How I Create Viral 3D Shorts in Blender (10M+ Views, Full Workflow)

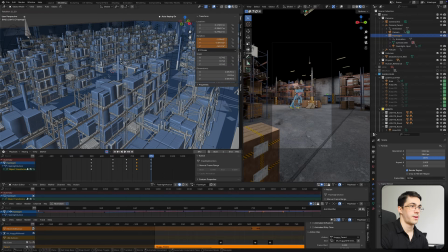(4:06)
I simply add keyframes, and I gradually refine the action until it feels more natural by adding keyframes in between.
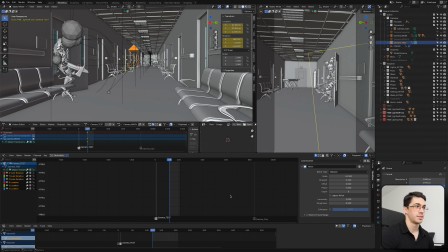(4:14)
To make camera movement feel way more realistic inside Blender, I add noise for handheld effect.
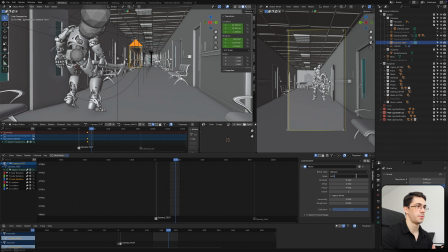(4:20)
It adds a lot of immersion and the whole animation simply looks better and way more natural.
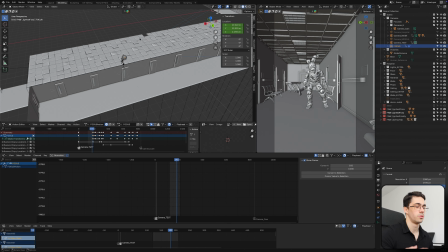(4:25)
So I simply go to modifiers tab in graph editor and I add noise modifier and I adjust different parameters until I'm happy with the result.
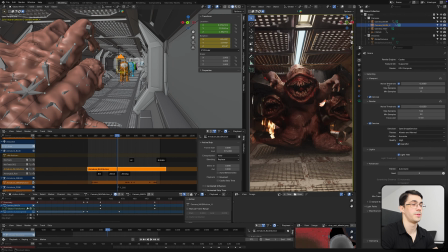(4:34)
I usually render the entire animation as a single layer for simple projects. Here are my export settings. I typically aim for 1 minute per frame. I always export in EXR because it gives much more flexibility later in DaVinci Resolve.
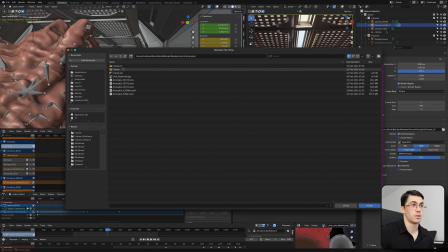(4:49)
Before final rendering, I do a quick low quality previews, and only after everything's good, I render the final version with high quality settings.
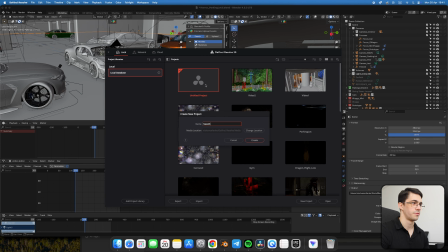(4:59)
After exporting animation from Blender, I go to DaVinci Resolve.
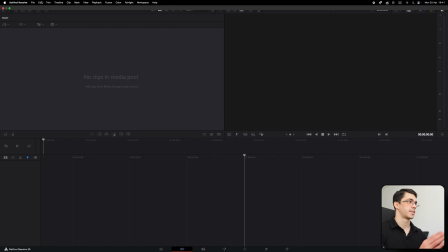(5:03)
I start by creating a new project, and this is exactly how I create every single project in DaVinci Resolve.
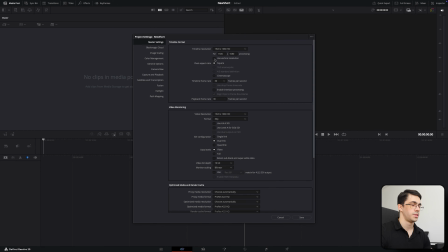(5:09)
I set frame rate to 30 and I use vertical resolution. I set target loudness level to -14 to match YouTube's standard. And after this, I import EXR sequence, I add new location,
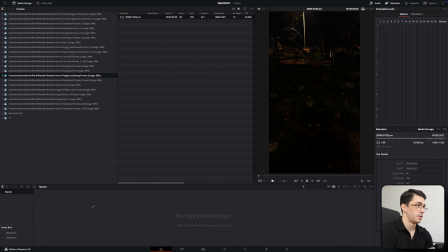(5:23)
and I import EXR sequence here. And let's drag and drop.
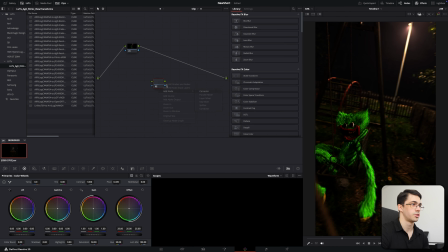(5:31)
As you can see, we immediately see the problem with EXR. It needs to be converted using LUTs to match Blender's filmic view.
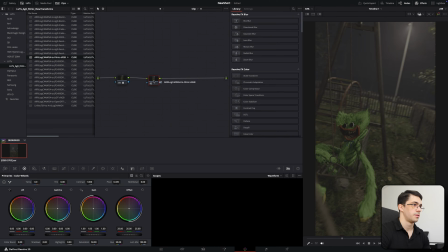(5:39)
I apply this and filmic, and as you can see, it's much better. Immediately we can set emit and detail to maximum by adding a new node. It always gives much more clarity, and basically it always makes everything better.
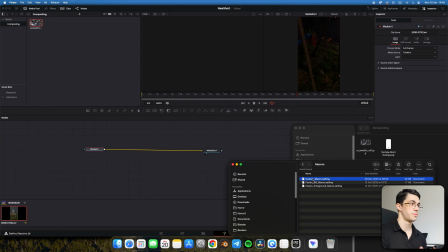(5:56)
And next up we go to Fairlight tab,
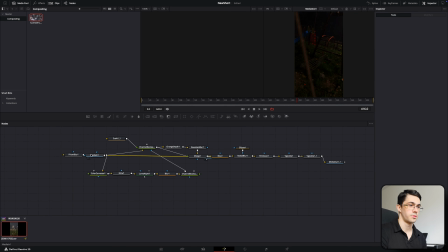(5:58)
where I immediately import my custom preset that I created for different effects like lens dirt, bloom, vignette.
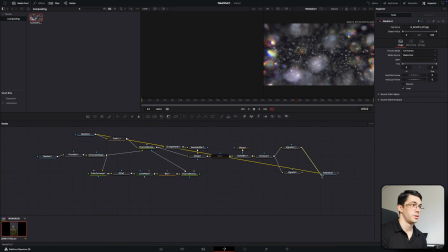(6:05)
I adjust different parameters to achieve desired effect for this specific short.
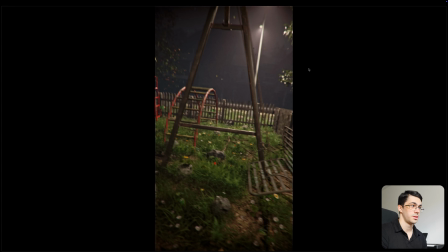(6:10)
As you can see, it looks much better.
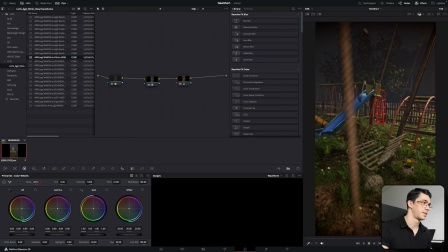(6:15)
And next up we can go to color grading tab, where we immediately can set the temperature, we can decrease color boost and increase saturation. In my opinion, this gives better results. We can decrease shadows or increase highlights depending on the scene.
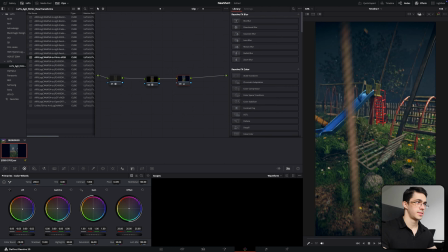(6:30)
We can also play around with lift and gain, and this allows us to achieve more like cinematic filmic look. As you can see, the difference is huge. It looks way better. Yeah, we can play around with those settings, contrast, increase.
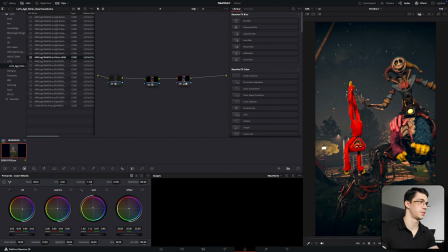(6:53)
And this is the final result.
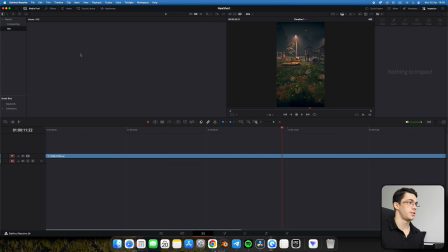(6:57)
For sound effects, I create a folder, name it SFX, and here we can import sounds, but instead of dragging and dropping like this,
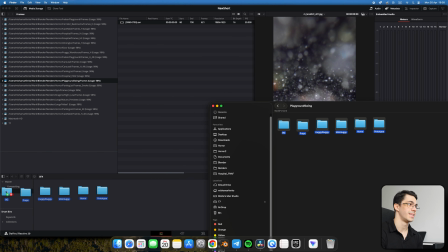(7:05)
which loses the folder structure, I go to Media tab and instead I import in folder itself,
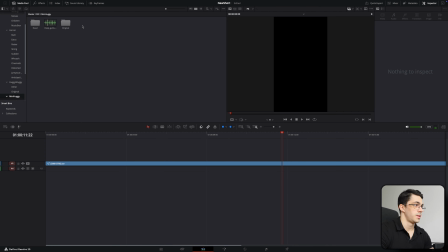(7:12)
which preserves the folder structure, as you can see. And next up we can simply drag and drop sounds in our timeline.
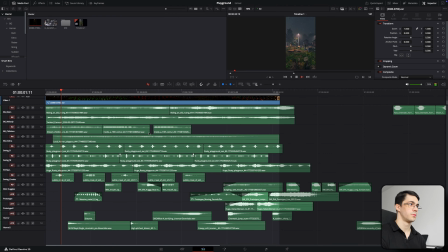(7:22)
And this is how everything can look like inside the final project. As you can see, we have a lot of different sounds, lots of different transitions, and each sound has to have adjusted volume settings,
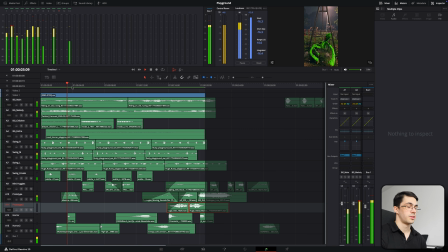(7:33)
because it's important to check later audio settings inside Fairlight tab. For YouTube, I target around -1.5 for true peak value and around -14 for integrated. This keeps audio clean without any clipping issues when exporting.
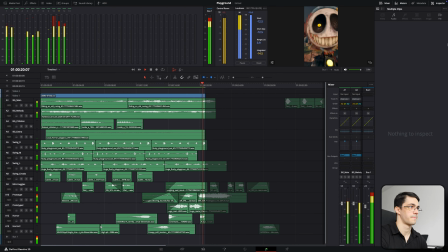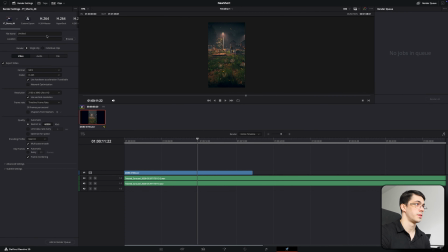(7:56)
And once everything is ready, we can jump to Deliver tab, and I choose my own custom preset for YouTube exports.
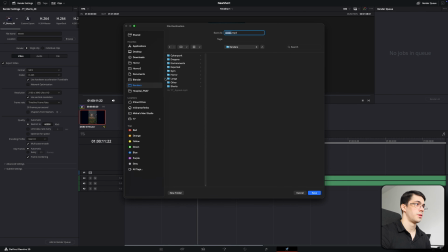(8:03)
We can choose the location for exporting our animation.